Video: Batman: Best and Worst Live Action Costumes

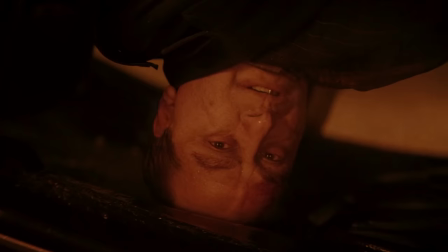991s
Relatively armored look with a lot of visible gadgets which works well for this year 2 Batman.
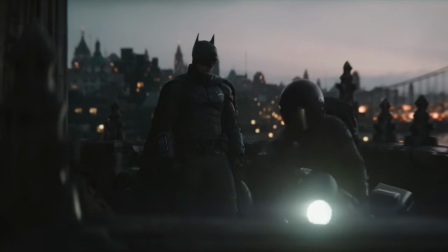996s
The bat symbol is really cool and unique as it seems to have been made from a gun and acts also as a batarang.
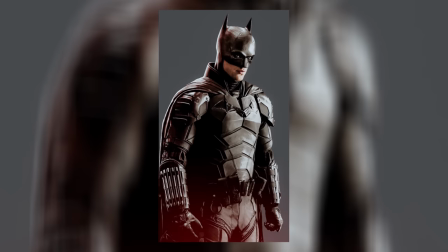1003s
The cowboy looks incredible, seemingly inspired by daredevils from his show, his stitched together look,
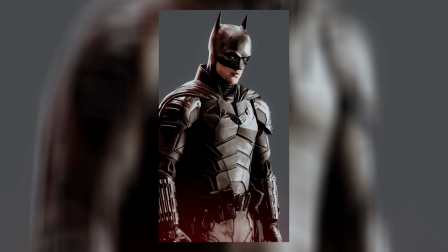1008s
with full neck moving capabilities and zero hindrance on Robert Pence's performance.
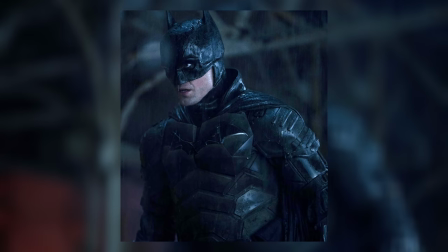1014s
The torso looks really cool, the cape looks great, everything about the suit is so cool,
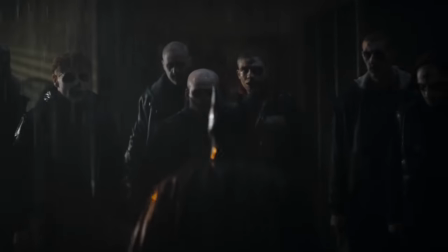1019s
with the only stipulation being that I just prefer a more cloth-based suit over an armored suit, even if that is what works for this movie.
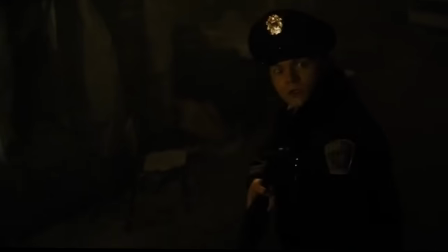1028s
And because of that, that brings us to number one. In terms of design, live-action Batman peaked in 2016,
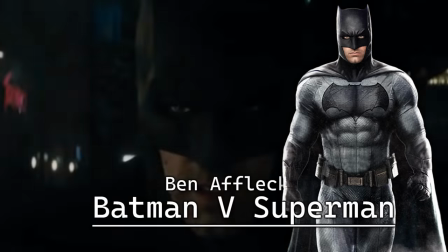1034s
as Batfleck's appearances in both BVS and Suicide Squad that year came with the best ever
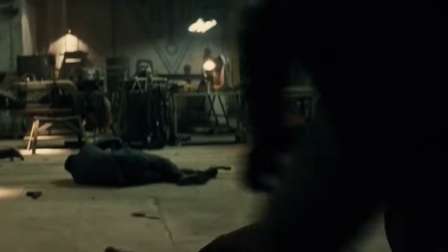1039s
live-action Batsuit with a perfect black and gray color scheme with the particular shade of gray being lighter,
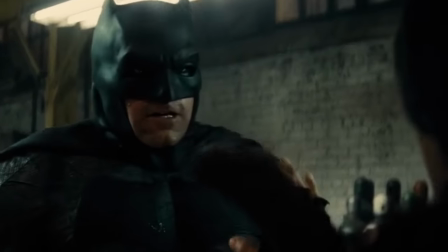1045s
working perfectly to help the black sections pop with the huge logo making the bat on the suit more prominent than ever.
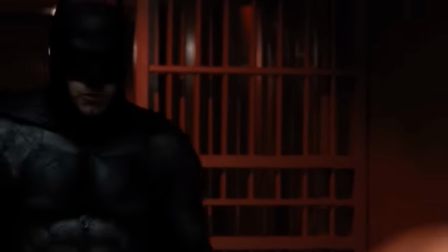1053s
That's so clearly Batman.
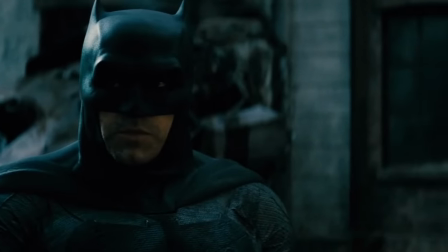1054s
The cowl looks perfectly fitting and really cool with full neck moving capabilities and if we're talking about moving capabilities this suit is limitless.
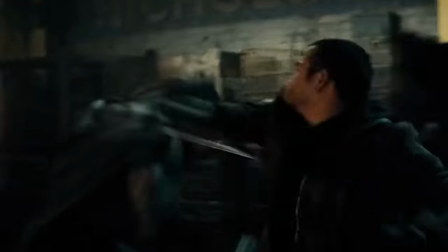1062s
It seems like Batman was able to move around with no problem.
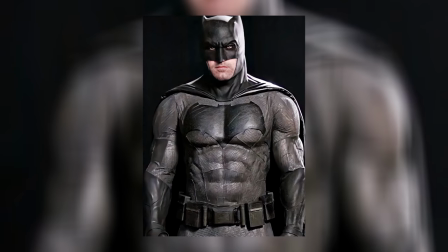1066s
I absolutely love the mix of cloth, leather and what seems like I guess Kevlar which strikes the perfect balance between the comic book look,
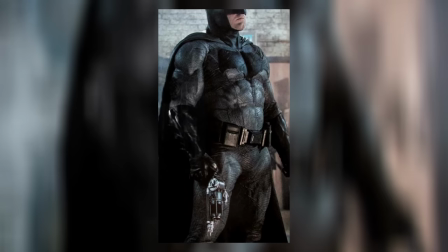1072s
and the real world application of what Batman should be, with the muscle suit inside looking so natural because of how jacked Ben Affleck was at the time, which makes for the single most imposing and scariest Batman ever put to screen, because he was huge,
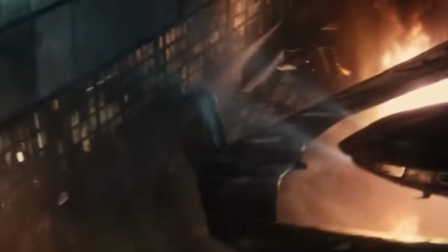1088s
but also he could move really quickly. The only problem I have with the suit is that the belt I guess could have been yellow, but that's really easy to dismiss.
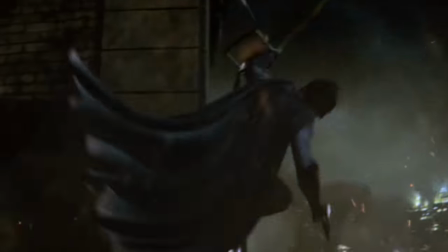1097s
The BVS suit is a perfect adaptation and improvement over the Dark Knight Returns suit, while also, ironically speaking,
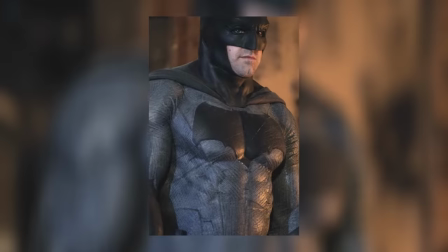1104s
being the closest to a typical comic Batsuit we've gotten in the modern day, and when I say typical comic Batsuit,
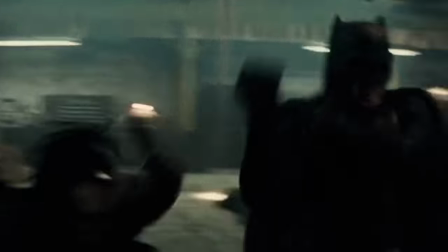1110s
I mean a modern day Batsuit. This is the perfect live-action adaptation.